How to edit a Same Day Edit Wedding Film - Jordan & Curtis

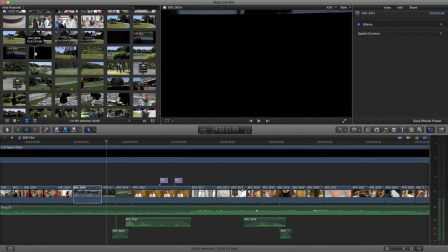see this is a little better I can probably use this in the doc edit
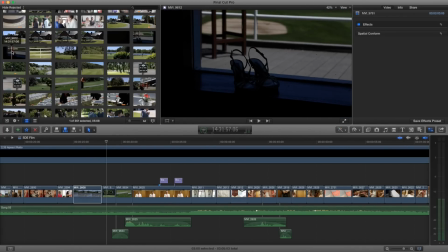just a better frame just because you know like I say minimalism is better I don't like that chair in the
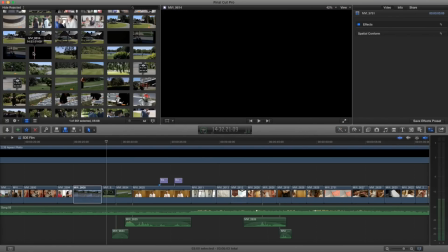background competing for attention from the the shoes let alone with the exposure problems you know but this is
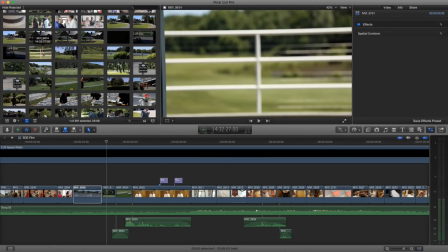a better composition um yeah okay so he went outside
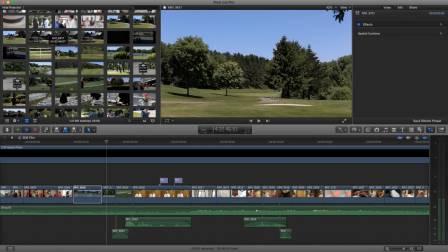and we have one two we have like a dozen clips here so let's see he kind of you
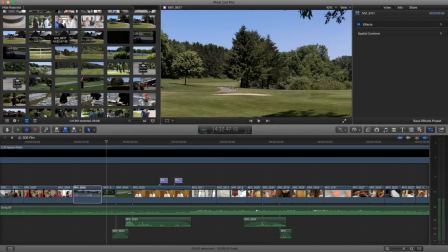know he was shooting some medium wide of just the
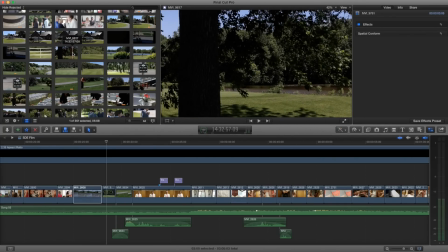area and kind of just like panning around it seems very sporadic to me not with
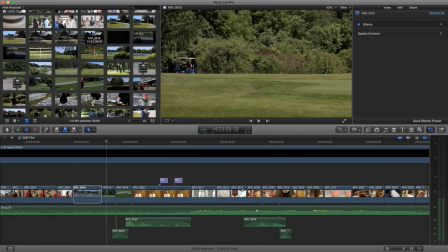like a thought in mind there we go probably put on like i think he had a 70 to 200 at this point so he's getting the the movement of the chairs
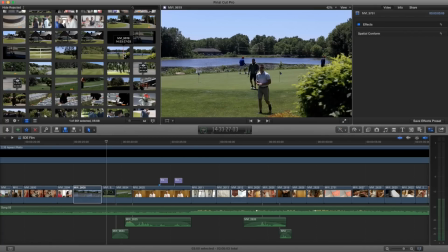this is good shot i wish this these were the uh the groomsmen because they were out here putting before and it would
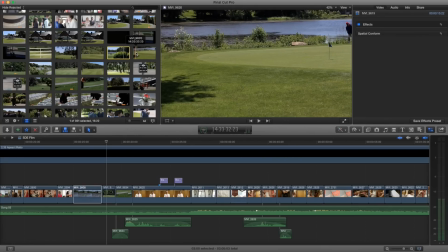have been great to get some shots of them practicing but we didn't have time to do that
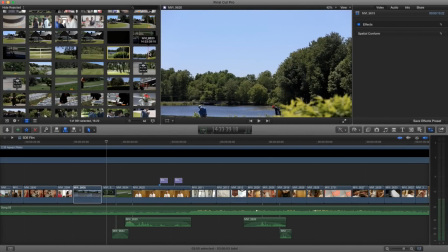so these are like pans you know I usually like an A to B a
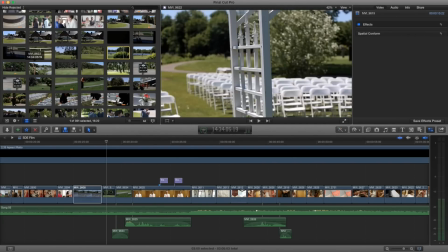lot of them usually these are best static
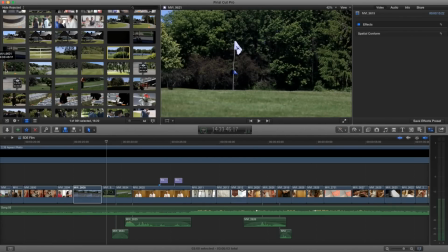and just use rule of thirds like this is pretty good so I use
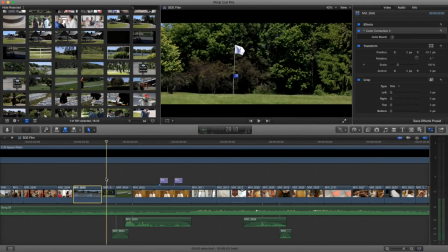this in the film so this was the first shot that I did and I did I raised
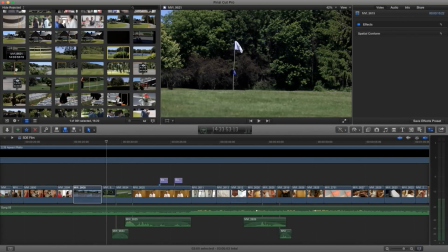the highlights as you can tell a bit punch I punched the colors a little bit I feel like the level was
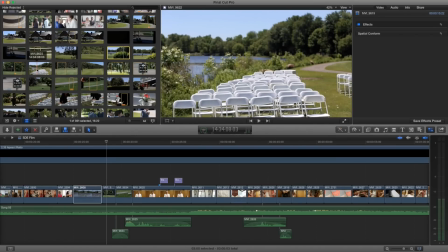off a little bit with this shot and it's just like odd like what you
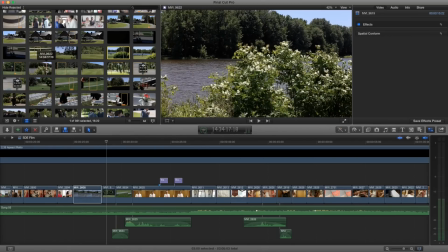end on is usually what the focus of the subject is and it's like this dirty
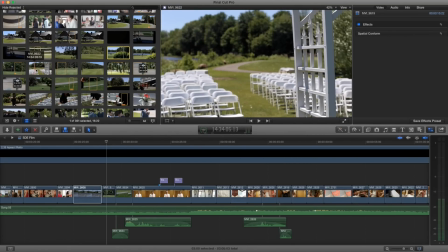pond river so it's like that shot didn't really work so well
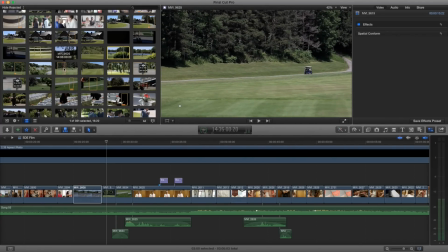this was okay but i ended up not using it as you can tell
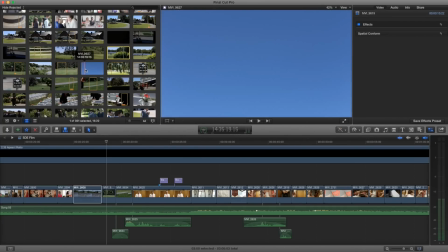like i i put it into a timeline at one point so
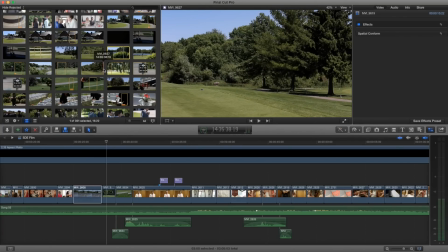i'd say you know i really just needed two or three shots um
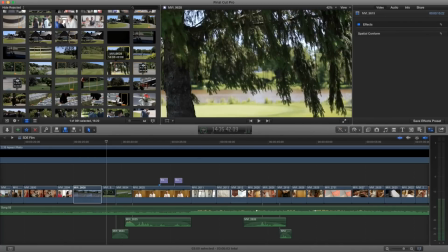static probably would have been better for most of these i probably would use them this one's
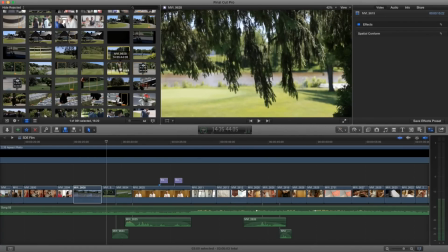okay this is well exposed and it shows some good foliage
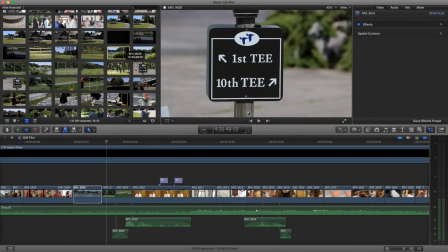that gives kind of a texture to the area that's a good shot i
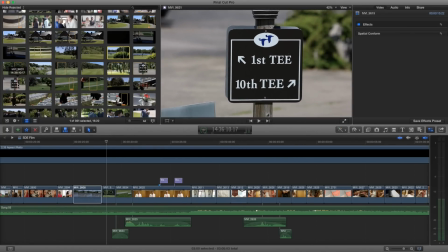like that it was static it was framed well and then he gave me a second one which was good which is kind of just a movement into it um
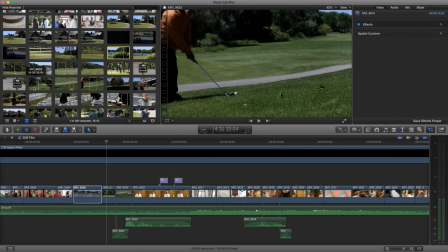you could probably shoot both of these on the same clip just to save time and effort and then at this point he was looking
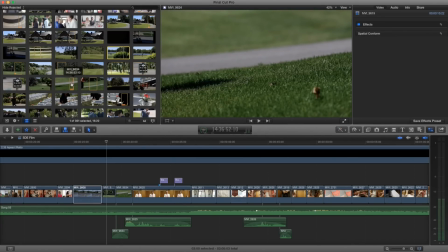for some he asked this guy to hit a ball which was his best shot this was good so um i used this as my second shot here in the film
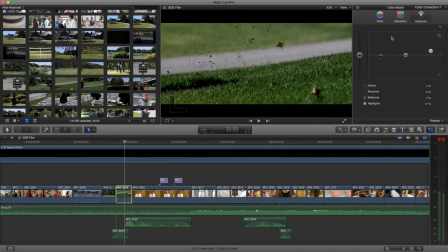i think i did let's just take a look at the color for this one real quick as well so yeah i raised i uh added a lot of contrast
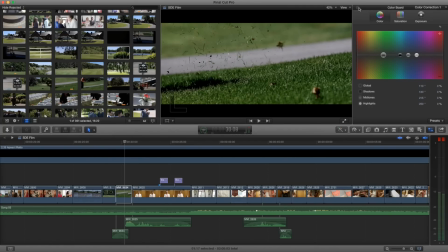so darkened the darks and then raised the highlights and i didn't do anything with the color so by by changing the contrast it immediately
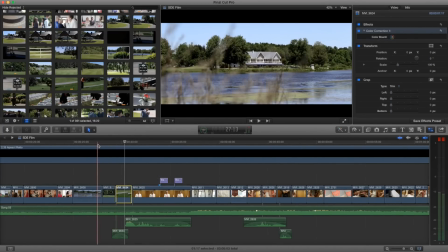just pulls out more of the color so i just use those two shots with this establishing where we were
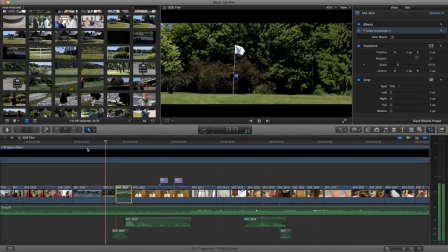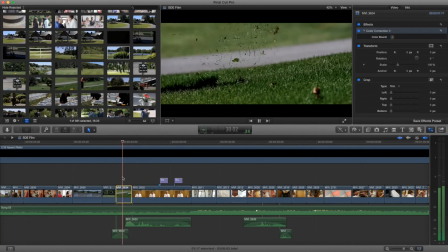and i like that he got a sound with it too you're a man of many words i just don't like this right here.
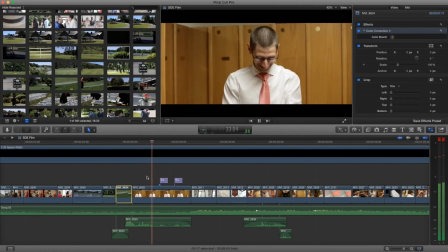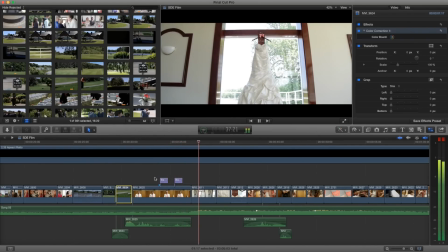Excited.
Okay, so this is introducing the groom.
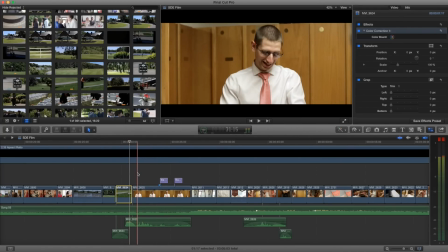This is the first time we really got to hang out with him, so I wanted to pull this kind of funny aspect out of him.